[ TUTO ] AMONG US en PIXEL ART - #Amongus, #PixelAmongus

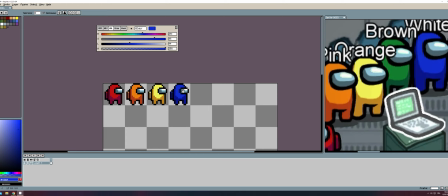Et si avant de terminer la vidéo je vous montrais comment réaliser une simple animation sur quatre images crédibles pour un cycle d'attente par exemple.
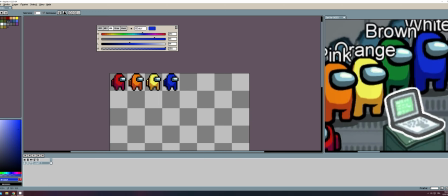N'oubliez pas de liker la vidéo et de vous abonner à la chaîne.
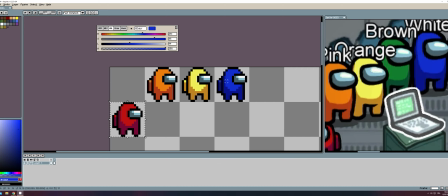Bien, ajoutons une frame avec la commande Alt plus N. Nous allons utiliser la pelure d'oignon pour voir en transparence comment animer le personnage.
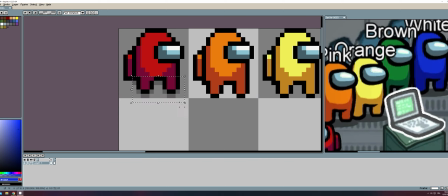Ici, je vais lui remonter les jambes et descendre un peu l'ensemble. Je remonte un petit peu le sac à dos pour ajouter de la subtilité.
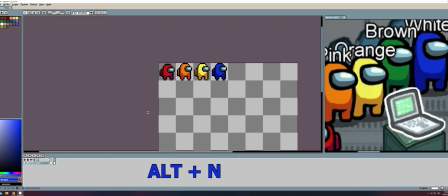Ensuite, je vais recréer une frame avec la commande ALT plus N, puis je vais descendre la partie supérieure du corps afin d'écraser un peu le mouvement.
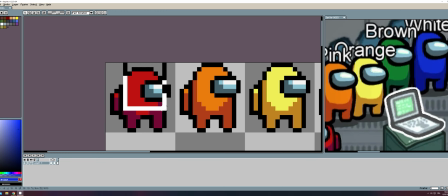Ici encore, je n'approfondis pas la notion d'animation car il y a tant à dire qu'il faudrait un ton considérable pour en parler.
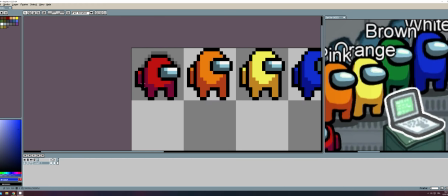En tout cas, si l'animation vous intéresse, n'hésitez pas à me le dire en Pour terminer l'animation, je vais ajouter une frame via la commande ALT N à nouveau, qui sera en fait une copie de la première frame.
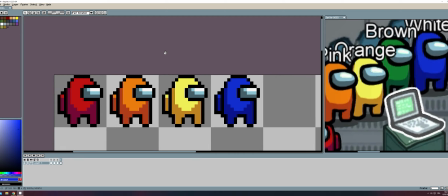C'est une convention en animation de pixel art. La première et dernière frame sont identiques pour permettre à l'animation de boucler correctement sans aberration.
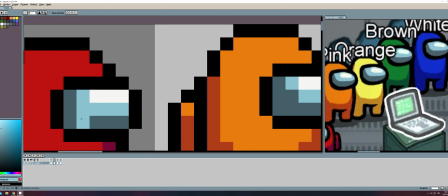Afin de fignoler un peu, je vais changer la réflexion sur la visière à la frame 2.
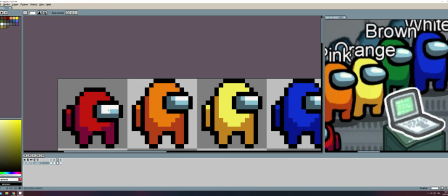Cette étape n'est absolument pas obligatoire, c'est vraiment facultatif, mais j'aime bien tester plusieurs animations avant d'en sélectionner une qui me convient.
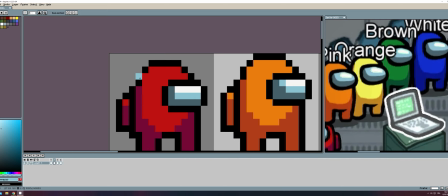Je vais également changer le reflet image 3 pour casser avec l'aspect trop linéaire et lorsque j'estime que c'est correct, je vais jouer l'animation pour tester.
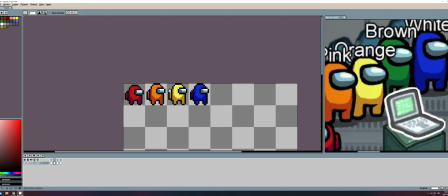Mouais, pas trop mal. Allez, j'en profite pour remonter un peu le sac en frame 3 histoire de voir ce que ça donne.
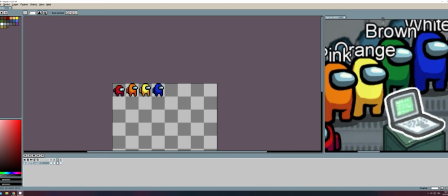Encore une fois, ce n'est pas obligatoire. Voilà qui va terminer l'animation, loin d'être parfaite mais sympa malgré tout pour un idole dans un jeu de dé du 3 quart par exemple.
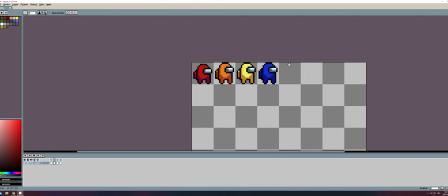En tout cas, moi j'ai aimé vous faire cette vidéo, si elle vous a plu, je compte sur votre soutien, un petit pouce en l'air. N'hésitez pas à me laisser un commentaire et je vous donne rendez-vous prochainement pour de nouvelles aventures en pixel art. En attendant, ciao !